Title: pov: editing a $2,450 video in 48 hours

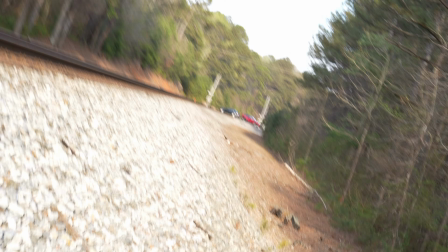(12:25)
Oh, frick. This was stupid on my part. Stick to editing psychology.
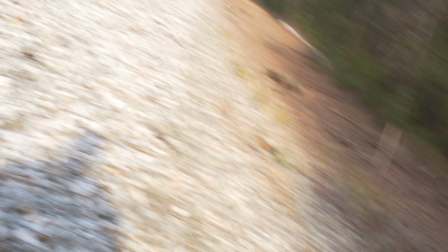(12:31)
This is stupid.
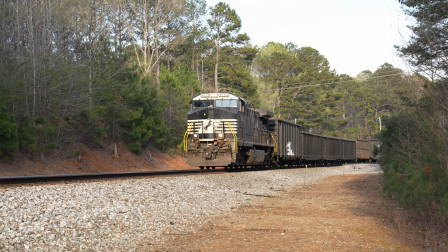(12:37)
All right, now we're good. Oh, what a beautiful sight.
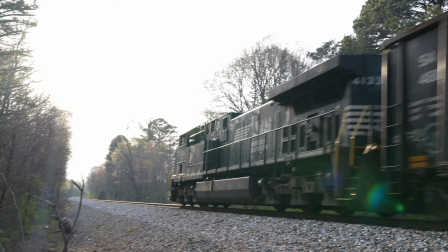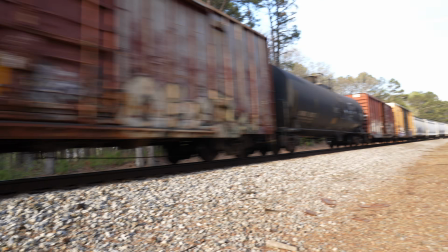(12:52)
I don't know if you can hear me, but they say if you get closer than 10 feet to a train, you get sucked in.
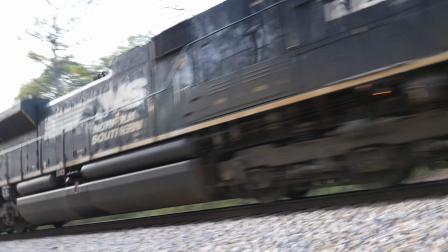(13:02)
So I ain't doing it. Oh, geez, there you go. Bye, buddy. We love you.
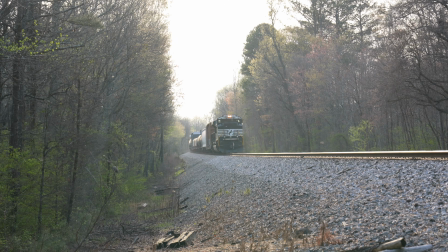(13:08)
Absolute cinema. Yo, are those things sizzling? That's crazy.
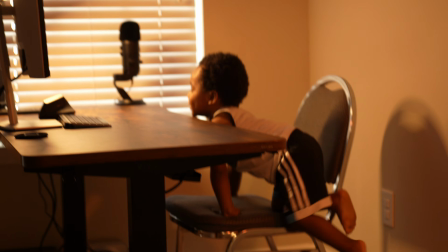(13:14)
The Joe man. Chill. He's about to delete the whole edit.
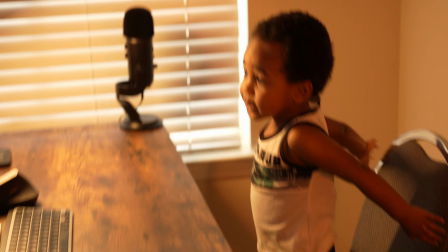(13:20)
Wait!
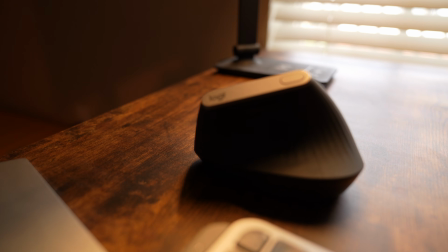(13:23)
Oh, my hand would be absolutely broken if I didn't have vertical mouse. This mouse has helped so much. I'm throwing every strategy in the book trying to figure out this cut.
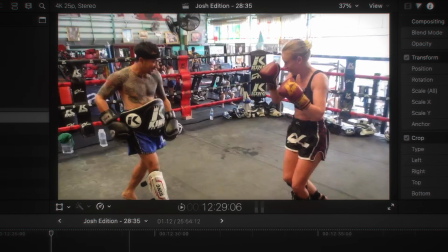(13:36)
I think it's pretty clever to cut from her successfully kicking him to her doing that move again, and then this time he catches it, just like in the movies. Whoosh, whoosh, whoosh.
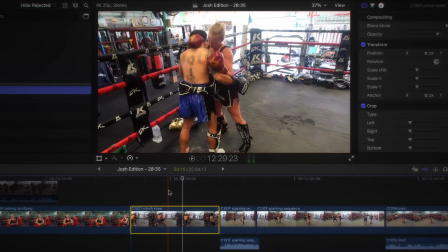(13:45)
But I want to know, do we want to start with these little lighter kicks, and then she does a full kick, and then she gets stopped? Or is it funnier to just go high kick, and then stop? Because I only want to build comedy for that scene. So I gotta figure out which one makes me laugh the most. Is it funnier to have her tired like that? Or is it funnier to just cut to her on the ground? Actually, me just saying that out loud, it sounds funnier to cut to her on the ground.
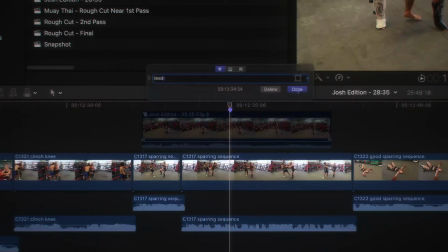(14:12)
I'm gonna save this for later because it's a useful clip. Tired. I wanna cut into the motion so it seems like a more aggressive kick.
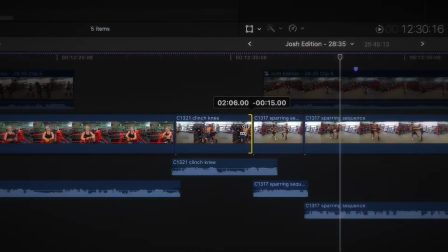(14:21)
Let's try it without. Which one is better? Is it better with rule of threes? Oh, that can work. Hold on.
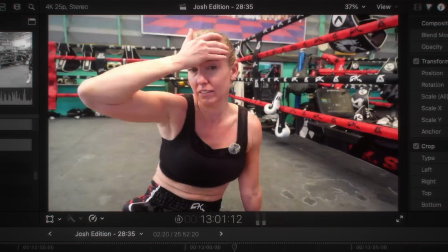(14:34)
Okay, that actually made me laugh. She's clearly very tired. Maybe we move the clip there, where she's like fully exhausted.
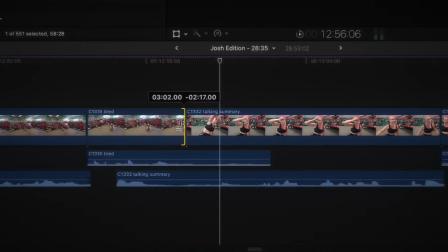(14:41)
Nope, I don't want her getting up, because that shows she recovered pretty quickly. Let's just make the cut imply that she was there for many minutes.
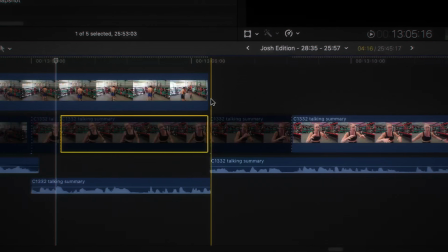(14:49)
If you have enough energy to laugh, you're not too tired. So let's take away the laugh. Let's let this cut linger for a long time, so nobody can say like, oh, you didn't show enough fighting.
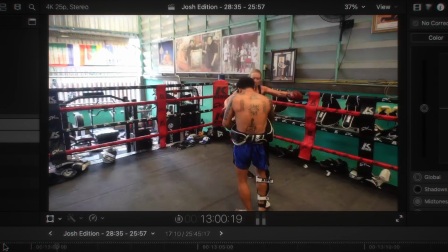(14:57)
It's like, let's extend it.
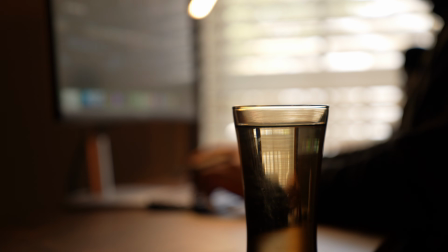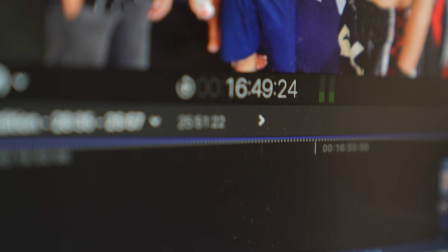(15:07)
All right, it is 2:27 p.m. The video is now at 25 minutes, 51 seconds, which it feels like I've done effectively nothing.
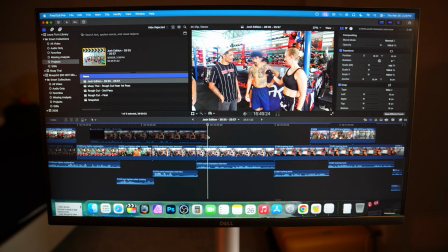(15:16)
But in reality, I'm trying to extend moments so they breathe more. But it's funny because I'll delete 20 seconds and then add back 20 seconds to something else. And it's just like, no progress, but we are making much. I haven't heard from Jacob in a few days, and look what he just texted me.
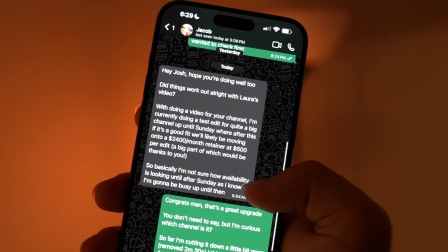(15:33)
He says he's currently doing a test edit for a pretty big channel, around 400K subscribers, and they're gonna be paying him $600 per edit.
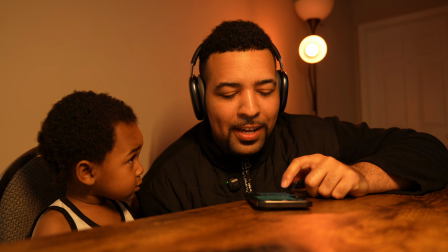(15:42)
So that's just amazing. The other thing I love about this is that he said,
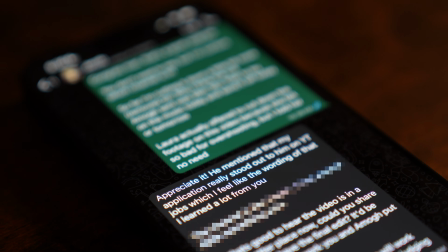(15:46)
he mentioned that my application really stood out to him on YouTube Jobs, which I feel like the wording of that I learned a lot from you.
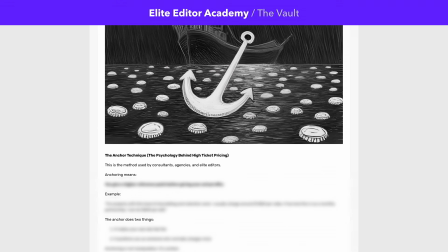(15:53)
So yeah, it's all in the vault in Elite Editor Academy. That's pretty sick.
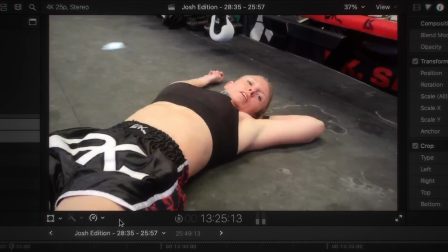(16:01)
Wait, why'd he cut there? Oh, so she messed up the wording? I wonder if we can use room tone to hide that.
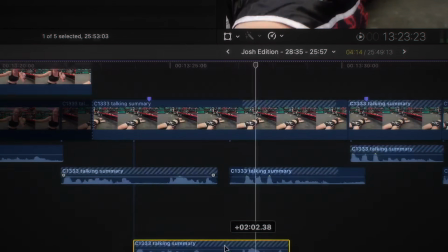(16:07)
Even though her mouth moves, it's so subtle that I feel like we can get away with it. 99% of our audience is not gonna notice she said a word there, but it didn't show up on the mic. Oh, that's nice.
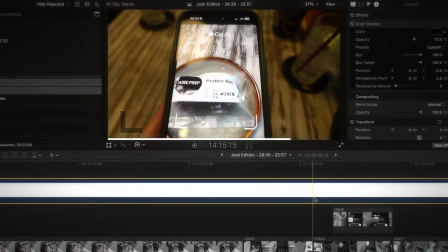(16:18)
He's got a little progress bar on the ad. Very clever, helps the audience know that, don't worry, this isn't gonna be 10 minutes long. It's funny how that ad is like basically done, because her audience doesn't like a bunch of visuals. Like what? That's crazy.
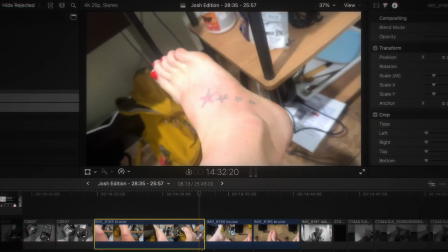(16:32)
Dang, this video was directed by Quentin Tarantino with all this foot action.
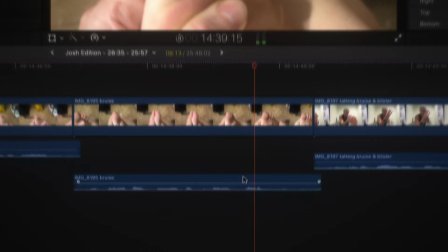(16:35)
Okay, laughter is good for certain moments, but I'm gonna hide the laughter completely. And it's like, oh my gosh, you're taking away her personality. It's like, we can take away some. Okay, chill.
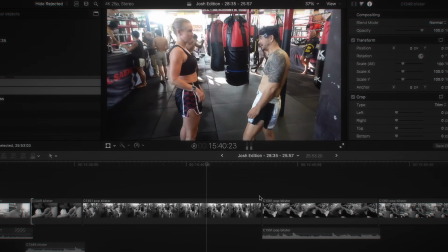(16:46)
We've got plenty of her personality in other parts. The main concern is channels that take away all the personality. They don't let any of it leak in. That's where the problem lies. That's where you become generic and blend in with everybody else.
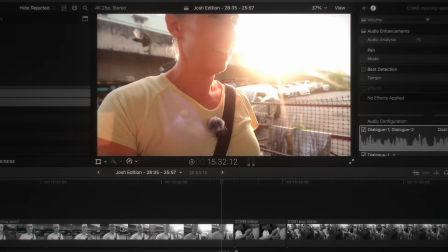(16:57)
Oh my gosh, that bird. Look how majestic that is.
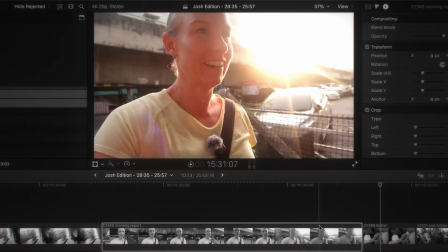(17:00)
Right here, after she has that realization, the sun brightly shines out, and then this beautiful, majestic bird flies behind her. Like, it almost seems like, what the heck, is this scripted? But no, that's just life.
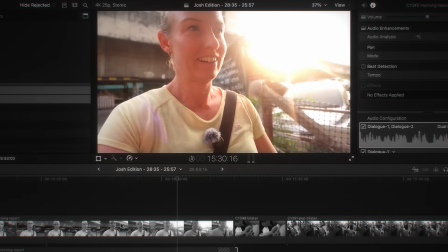(17:14)
And I love that scene so much. If we can amplify it with the music, it's gonna be a beautiful scene. Oh! Oh! Golly! Oh God, there's so many things that I hate to look at, and this is one of them.
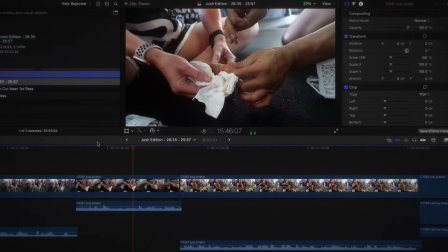(17:28)
Oh. That got me out of nowhere. Oh my gosh. Should I censor that if that's how I felt? Because I feel like Laura may already have a guideline on it that I don't know about. She may always censor stuff like this, but I don't know. It caused such a strong emotion, I feel like you shouldn't cut it out.
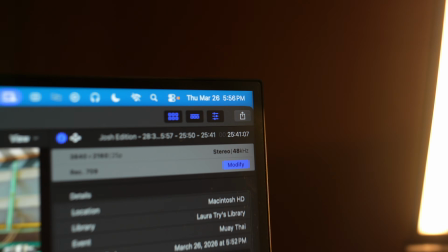(17:47)
It is 5:56 p.m.
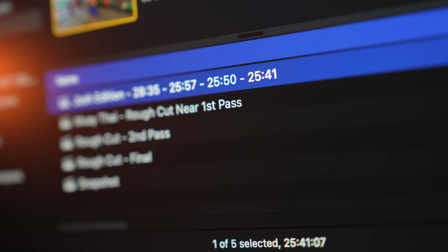(17:51)
It feels like at this point, if I keep trying to cut things down, I'm gonna ruin the edit, which means it's time to start adding music.
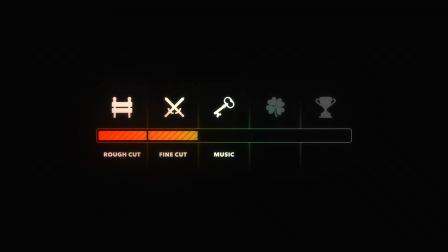(18:00)
You need to be able to get a dopamine hit from your edit without all the extra stuff on it, just the story. And I already can. I feel great watching this. So I can only imagine what's gonna happen when I add the music to it.
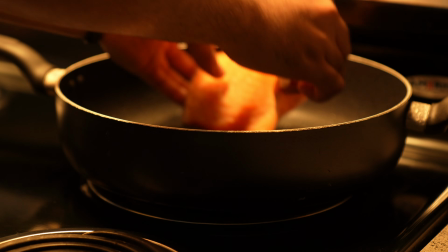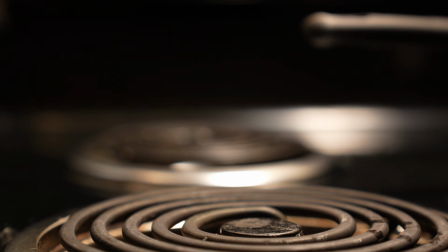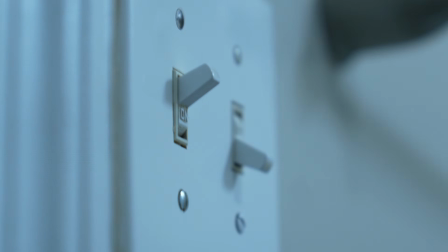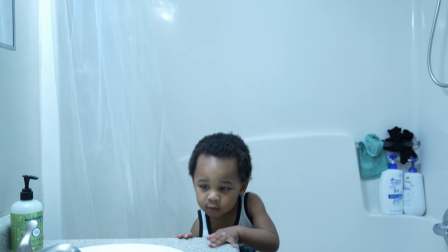Today is the day that we add the music. I'm excited. Check it out.
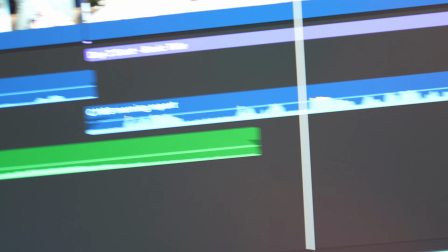(18:55)
We already got our first little thingy. That's gonna be our leitmotif.
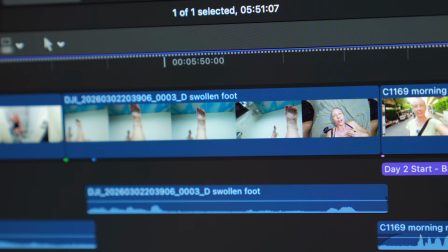(18:59)
Every time she injures her foot or gets any sort of injury, we're gonna kick this track in, and it sounds real ominous. We just got another email from the client, and guess what she said?
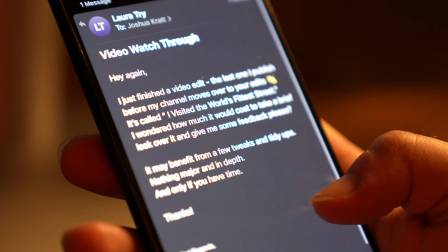(19:10)
I just finished a video and I wanted to know how much it would cost to take a brief look over it and give me some feedback, please. This is why I tell you guys to not sell edits, you sell outcomes. Because if I was just selling edits, then I would only do the edit and that's all she would ever ask for. But she's asked for paid calls, paid breakdowns.
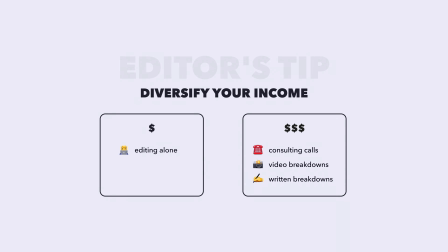(19:30)
She's now asking for paid written breakdown. I'm telling you guys, it's all about the positioning.
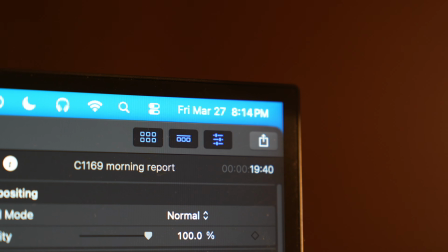(19:37)
Right now, it's 8:14 p.m. You may notice that it's a day late and $1 short. Honestly, guys, today was super busy because we just launched the Elite Client Blueprint, which is gonna help editors a ton.
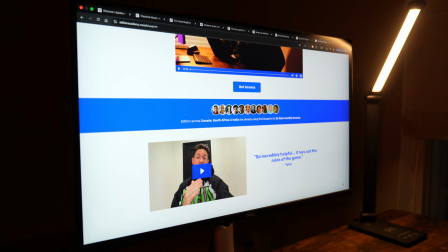(19:52)
It's already gotten some great results from people. Yeah, that took so much of the day, but it was completely worth it and editors are already loving it.
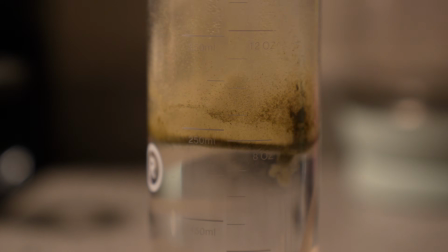I'm about to lock the heck in. I don't like taking breaks when I'm adding music because then it breaks my immersion. I gotta go make a sandwich, all that crap. Like, no, I like to do it all at once, no interruptions.
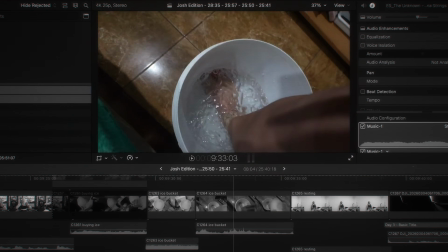(20:16)
So let's do it. So I don't want it to be when she dunks her foot because I want that to be a quiet moment. I may have to do it for certain moments, not others.
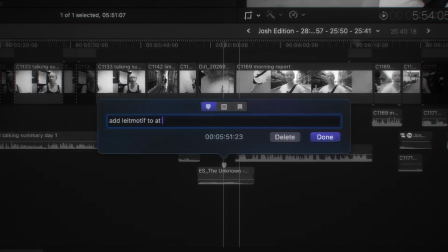(20:25)
Type beat, add leitmotif to at least 5 total parts of edit.
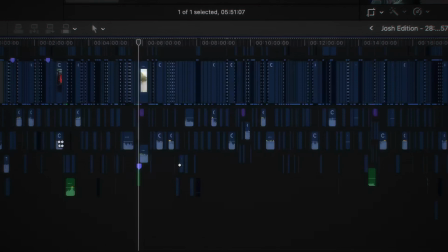(20:31)
Can't spell for the freaking life of me. All right, let's figure out what's our opener.
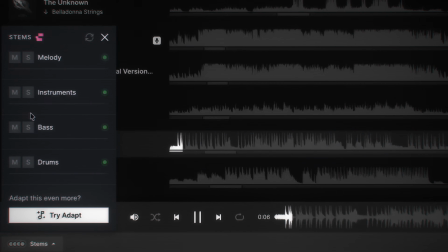(20:37)
Yo, get her vocal out.